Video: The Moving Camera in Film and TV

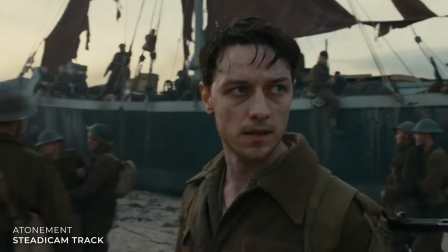0:00 Since cinema's birth, the moving camera has been a key component in visual storytelling,
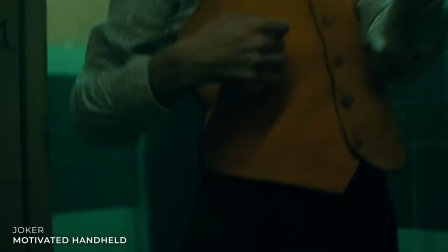0:05 serving the story in an almost sibilmental manner through various movements, compositions and angles.
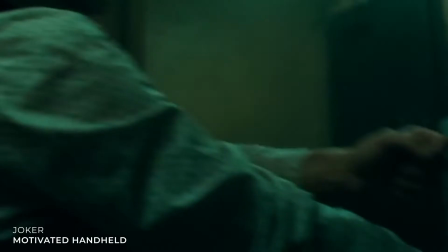0:09 The aim of the moving camera was never to draw attention to itself, but instead draw the viewer into the world of the narrative, showcased in the following examples.
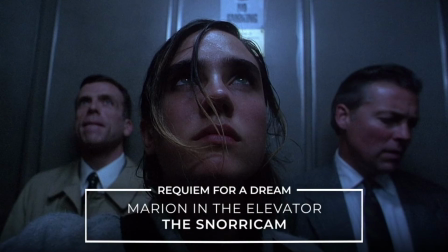0:17 Number one, Requiem for a Dream, Marion in the Elevator.
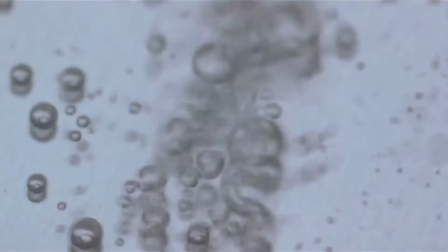0:20 Requiem for a Dream, directed by Darren Aronofsky, follows four characters struggling with addiction, causing them to become imprisoned in a world of delusion and desperation.
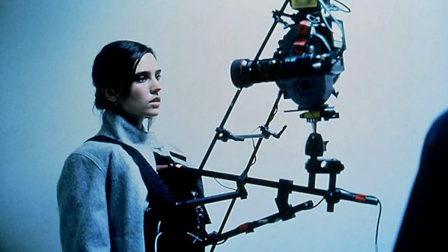0:29 This is where we find Marion in this iconic shot. The shot is achieved by rigging a device known as a snorry cam to the actress's body.
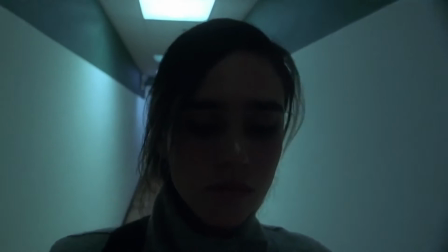0:37 The camera directly faces the actor and is used to capture Marion's raw reaction to her trauma.
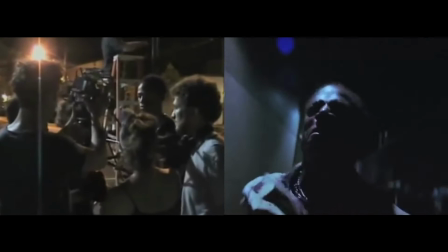0:42 The camera itself doesn't move but is subjected to the movements of the actor, leaving them in focus and causing the surrounding environment to be distorted and unsteady.
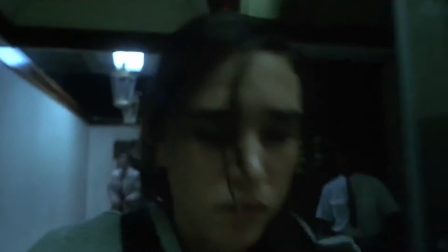0:50 The camera is motivated by Marion's subjective journey, slowing to pause as she waits for the elevator in the throes of nausea and quickening in her haste to rush outside and vomit.
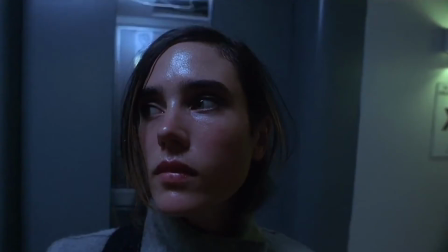0:59 It's jerky, spasmodic and explores her broken subjectivity better than any regular POV.
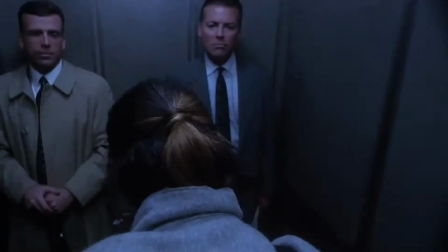1:04 The shot changes between front and back facing as she enters the elevator to show us how small and crowded the space is, making us feel extremely claustrophobic and uncomfortable.
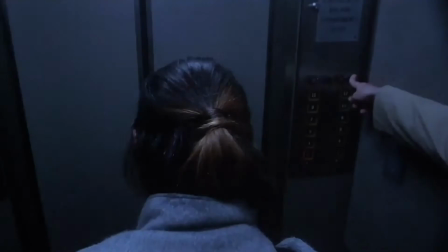1:13 The film itself takes place in a time when the growth of technology was exponential, cell phones and the internet allowing us to be more connected than we ever were.
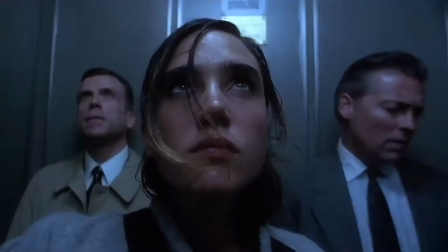1:20 This is why the use of the SnorriCam was so popular, it bridged our own subjective experiences with the protagonists in the movies we watched.
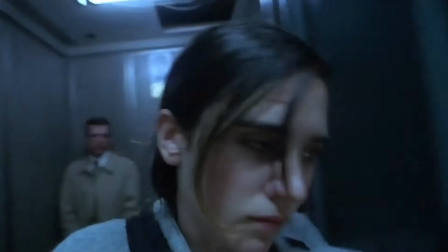1:27 I chose this shot as it showcases how successfully the moving camera can be used to elicit both a physical and mental response from the audience.
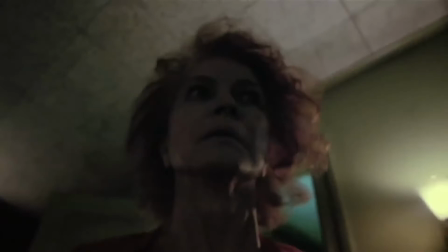1:34 Aronofsky's use of the Snorricam is enough to draw you into the story completely without overpowering you.
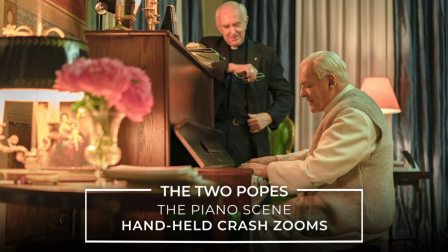1:39 Number two. The Two Popes, the piano scene.
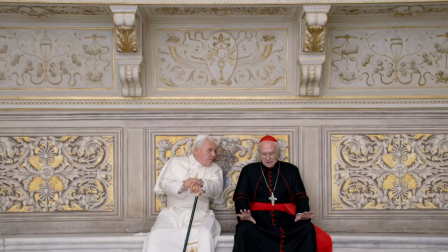1:43 The Two Popes, directed by Fernando Meurels, follows the imagined conversations between two very different men about the role of the church in a changing world.
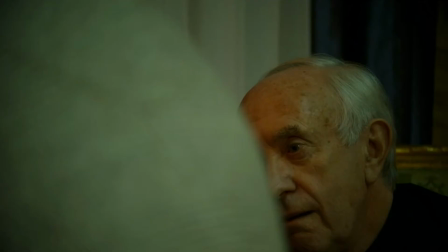1:51 The cinematography stood out so much I couldn't focus on or finish the movie, making it a natural choice to explore when dissecting the nature of the moving camera.
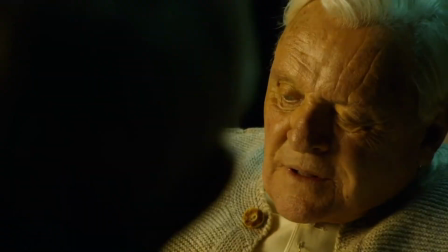1:59 The handheld crash zooms in the piano scene are a perfect example of what makes the moving camera unsuccessful and why.
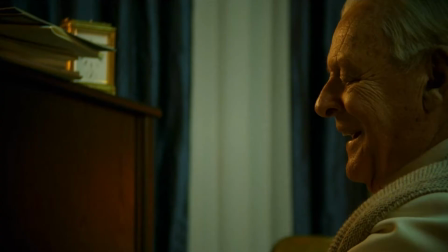2:05 DOP Gisar Carlone shot the scene by utilising nimble handheld cameras and light telephoto lenses to enable him to move quickly and organically around the actors.
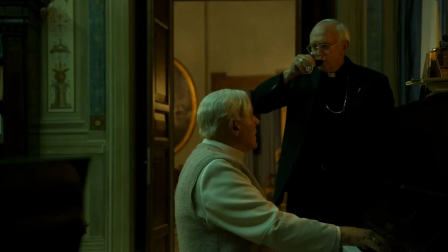2:14 It was filmed with the aim of looking and feeling like a documentary, but the almost comedic crash zooms and shaky cam come off as overtly voyeuristic rather than documentative.
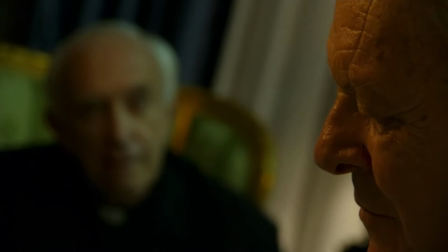2:22 You went to Abbey Road? No, no, no, it would not have been appropriate.
The structure of the scene is fragmented and messy.
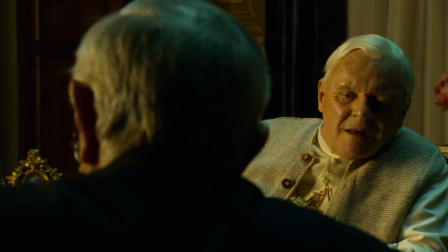2:28 Both characters are constantly reframed with no goal or purpose in mind, the camera pulling focus between them without clear dialogue cues and crash-zooming into their faces.
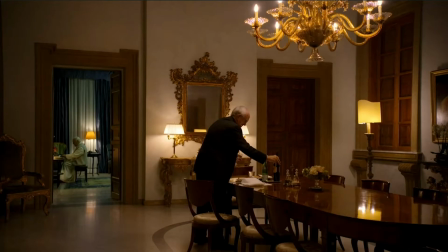2:37 The camera constantly uses not only the characters, but every set piece available to influence the shot.
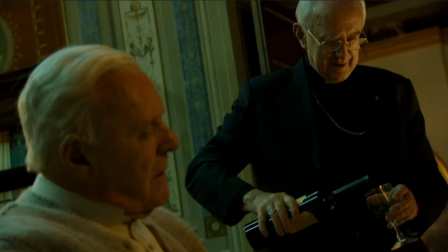2:42 We are overwhelmed by different setups and have endless exposure to new and unnecessary aspects of the production design.
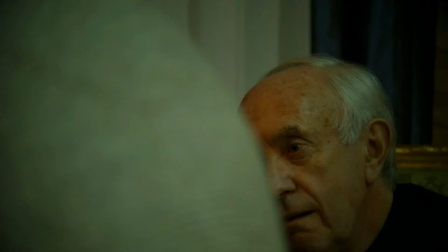2:48 We feel like an intruder in the conversations, and it's deeply uncomfortable.
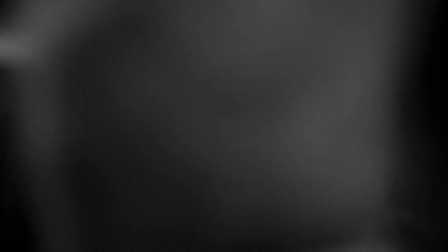2:52 Carloni was hoping to use the distinct difference in filming style to portray the passage of time, using a stiller frame and flashbacks to mirror how films were shot in that era.
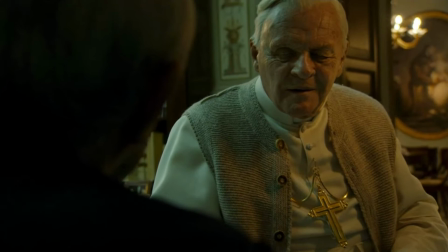3:00 This contrasts the handheld method of the rest of the film, emphasising how nimble and light modern technology is nowadays.
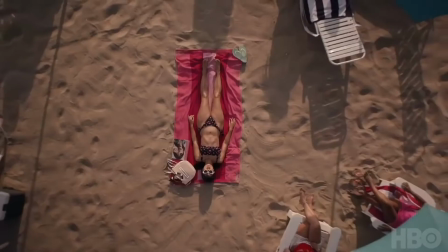3:07 Number 3 – Euphoria Episode 1 – The Hallway Scene Sam Levinson's Euphoria follows a group of high school students through their experiences with sex,
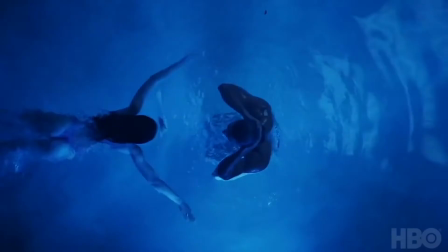3:16 drugs, friendships and identity. showrunners have said that the show's aesthetic style and omniscient camera presence were to parallel the teenage social experience of today,
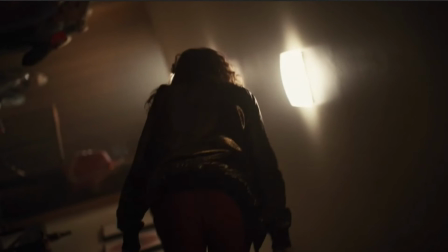3:25 ensuring everything was filtered and perfectly curated to hide the characters' flaws. The hallway scene utilizes a delicious cocktail of dolly tracks and subtle rolls.
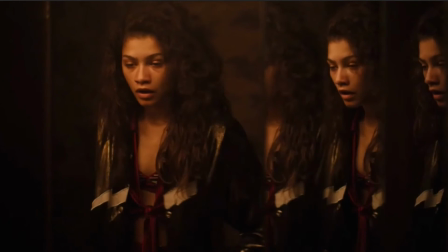3:33 It's an extremely successful example of the moving camera motivated by the main character Rue's drug use.
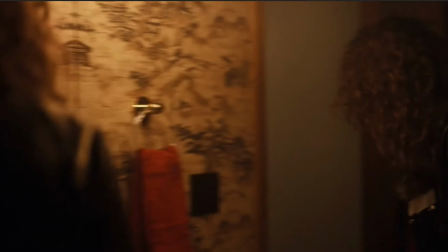3:39 We begin in a bathroom straight standing and surrounded by mirrors. Rue is sober so naturally there is little to no camera movement.
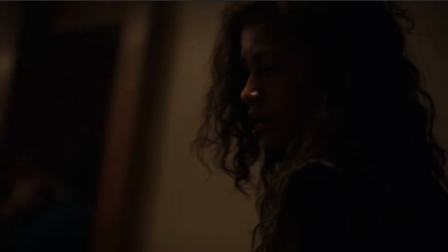3:45 As we follow her exit from the bathroom, there's a slightly more rapid pan to the right, indicating the drugs have entered her system.
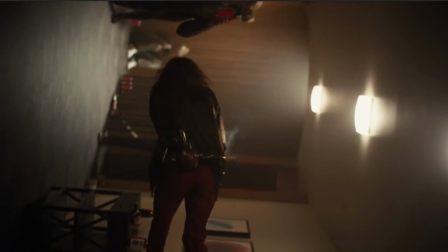3:52 The camera tracks Rue through the hallway towards the stairs, slow and dreamlike, rolling as she rolls through a series of perfectly executed and incredibly subtle tilts.
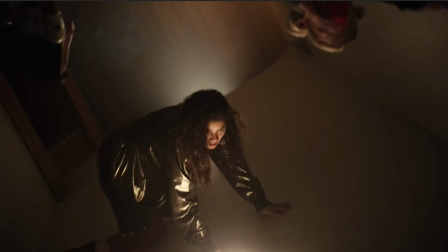4:00 Rue is reframed constantly, as if we are just as out of focus as she is.